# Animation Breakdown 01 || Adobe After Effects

What's going on, guys? So sorry, I know it's been a while, that I did make any tutorial, but like I was saying, I had my teeth pulled out and been crazy, but I can manage now. And I just thought, let me start with the breaking down video, the one you just saw as the intro, because I did ask, and a lot of people said, yeah, that they are fine with me making breakdown videos.
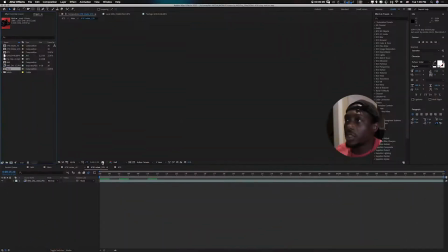(0:40)
So let's hop on to After Effects now and get started. Okay, we are inside of After Effects now, and yeah, so basically with that sequence that you saw, let me go to the main one.
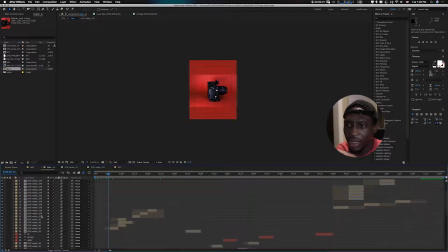(0:56)
With all these, it's pretty much, let me show you all my layers. So it's just pretty much a lot of duplication and just kind of animating according to the beat of the song that I'm using.
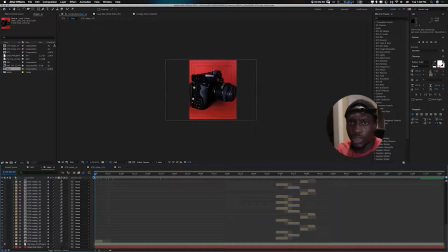(1:10)
So because this is not a stop motion tutorial, so let's assume you already know how to make your stop motion animation, which how I made the camera one here.
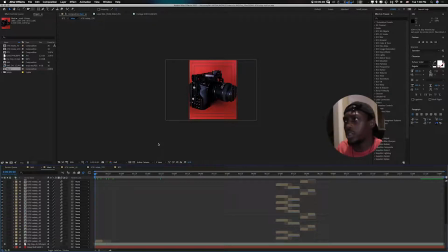(1:25)
If you're new to stop motion, you don't know what that is, check out one of my tutorials. In my videos you'll see how to make your stop motion animation. So yeah, so from the beginning I had this
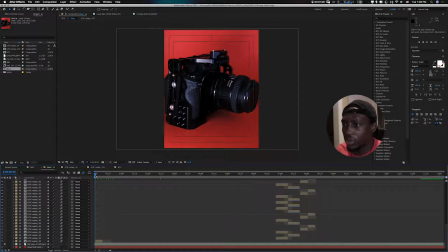(1:44)
shot right here, which is one of the stop motion that I made. So you can see there's a rotation. So from here, as it rotates, so now what I did is
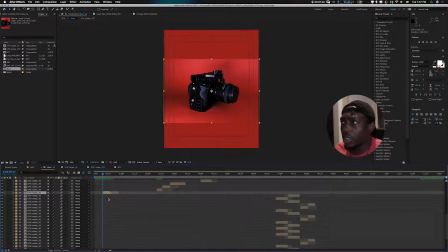(1:58)
then I duplicated that footage that I had, then I changed the scale. As you can see here, instead of 100, you see how big that was.
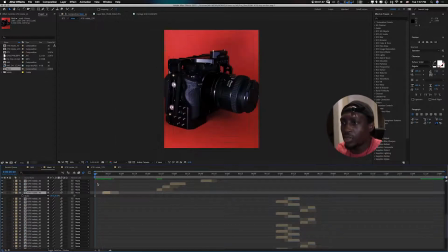(2:12)
So I changed the scale to small, so as the beat goes, it's a dun dun dun dun. So then you see it gets smaller and it gets even smaller again,
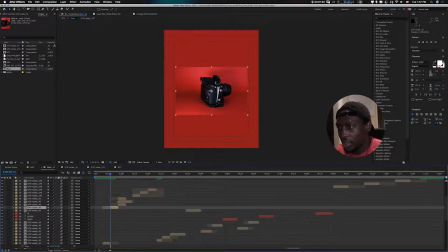(2:27)
because I did duplicate again to make it even smaller. So it goes from big, small, the smallest. So the next one, I duplicated same footage.
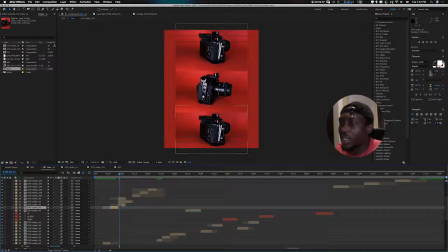(2:42)
I duplicated same footage. This time I just aligned them across. As you can see, I have 1, 2, 3. So I stacked them on each other like that. So let's see.
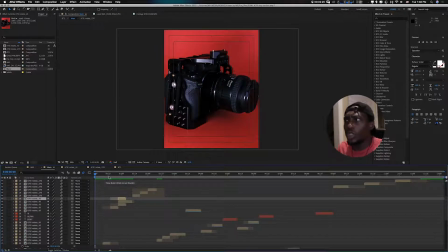(2:59)
So it's just really like playing with the pace of, or kind of like the beat of the song. So like dun dun dun dun. So you can see how that kind of like plays out. And the next one, I duplicated the same footage.
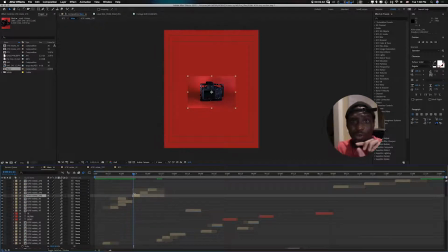(3:19)
So as you can see, we started with just one footage, and you can just see how we're just trying to make this as interesting as possible from just one footage, which by the way, you can use a picture as well.
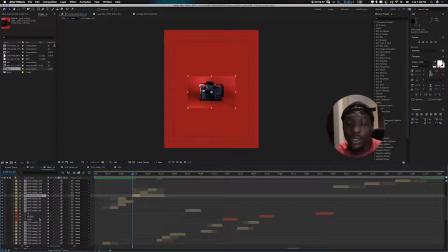(3:32)
So another tip that I can give to you guys is when you import your music or whatever sound you want to use, tap on it and tap on L twice.
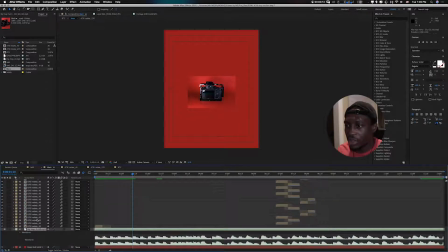(3:49)
So when I tap on L twice, you can see it's gonna show a waveform. So that waveform will kind of show you where you can kind of cut to the beat. So it's really handy, especially when you want to do like lyrics videos and stuff.